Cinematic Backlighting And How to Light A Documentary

What's good y'all Kyle Loftus and today we're gonna break down my latest short documentary silence the noise without further ado let's dive on in first and foremost a bit of background about this if you haven't seen the video please check it out I highly recommend it yes I am biased but it's
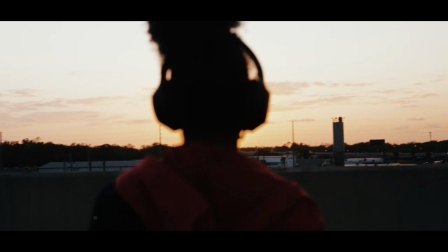0:18 a great flick so check it out you
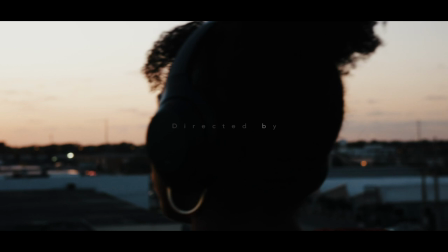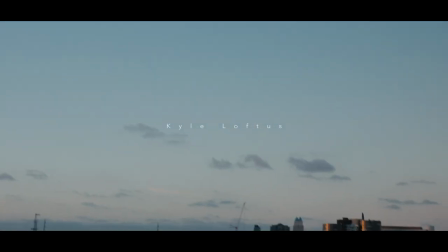0:31 can't expect to be somewhere be successful if you're not putting in the work, you know.
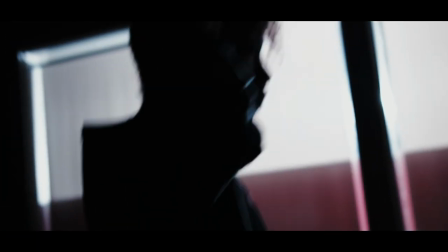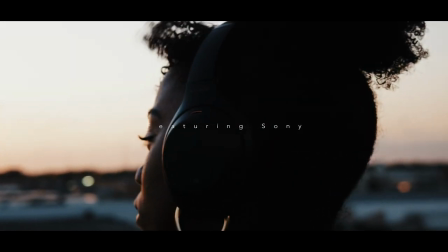0:43 Since I'm my biggest critic, I really have to stop comparing myself to other people and like set aside and like grow within myself.
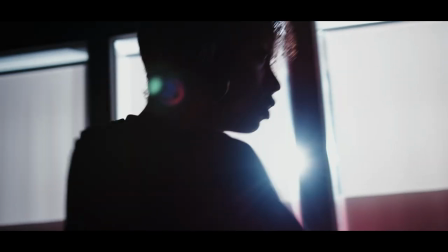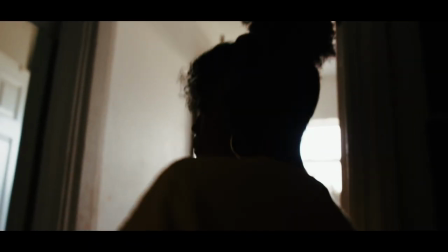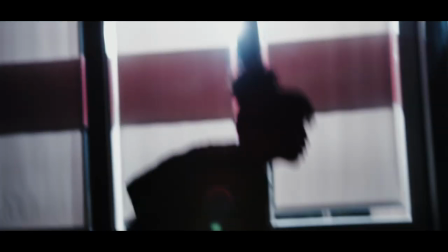1:00 So I go by Angel and I'm a performer, I'm a choreographer. I teach at two different studios.
So just a bit background, this is called Silence the Noise.
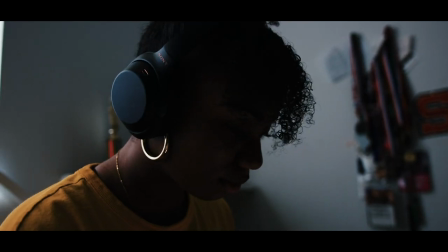1:14 It's all about featuring Sony and their new wireless headphones and thus You know silencing the noise kind of cutting all of that out and it's it's really pertaining that to To music and people's passion with music and why it matters so much and how it impacts and moves us in life And through
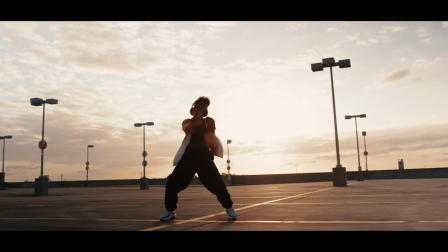1:30 that we're using angel crane a local orlando-based Choreographer and performer as our vehicle to drive the story first and foremost I want to talk about scene look number one We're gonna have about four different looks to talk about three key looks and a fourth that was just really more so b-roll content But again, I'm gonna I'm gonna just talk about it a bit more because there's an overarching theme with this video and that is backlight So to break it down really really short and sweet backlight is a key element to making your footage look
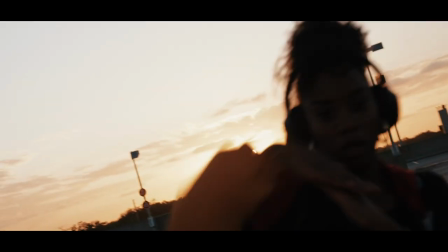2:02 hate saying this but cinematic Everyone wants that cinematic look and a key way to do it is with backlight But again, we're gonna touch on that progressively as we go throughout this video So just wanted to would throw that in there.
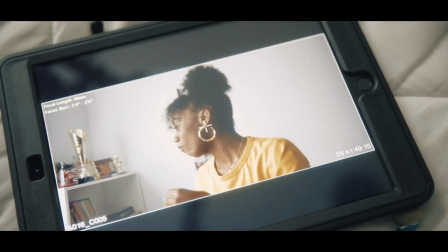2:15 So looking at scene look number one this is in Angel's room and space the whole purpose and behind doing this you know again with a documentary we want to give as much information and detail and insight as to who our subject is and why they matter as possible and if we can do
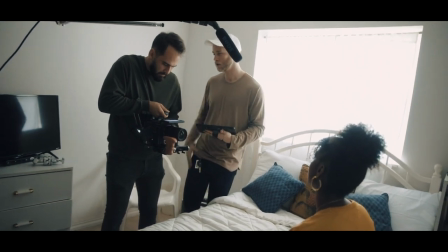2:32 that without her saying it you know forcing her to kind of put that information out it's even better you know being able to visually experience it so showing her in her room you know being able to see her space is it super you know is it black walls and a bunch of like hard rock posters or is it very light and airy and there's a bunch of pastels and a lot of negative space you know like what is her vibe what you know you're able to feel more off of who this subject is so that was first and foremost now and then looking at the
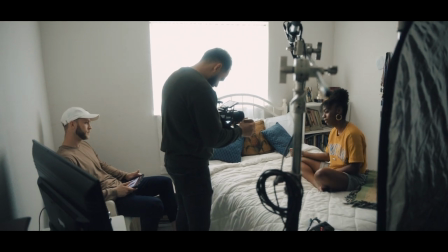3:01 setting getting it to a good look that we wanted again we wanted her to feel comfortable and we wanted the audience to feel like she was comfortable and not like she was forced to sit in this stool in some weird,
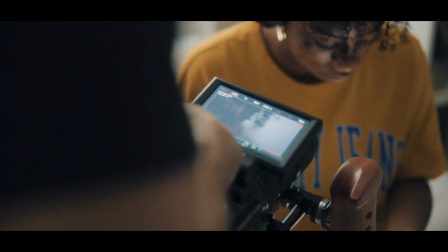3:11 awkward studio or some dark space that didn't fit. No, we wanted her to feel at home and the audience to feel like they're coming into our home.
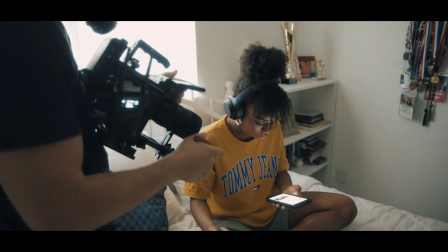3:19 You know, they're being welcomed into our story. And so we had her just sit naturally on her bed. She had this beautiful, big, wide window, um, coming.
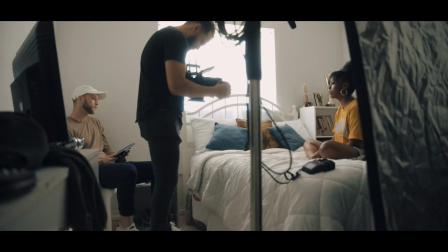3:27 If we're looking towards her coming from the left-hand side. And so being able to use that window as our source was incredible.
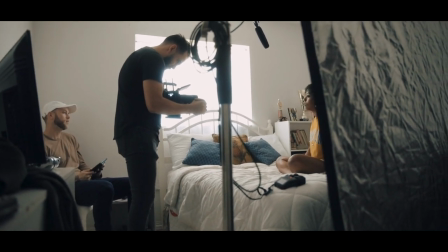3:33 Like literally the best natural source I could ask for. Um, we just threw the curtains in front.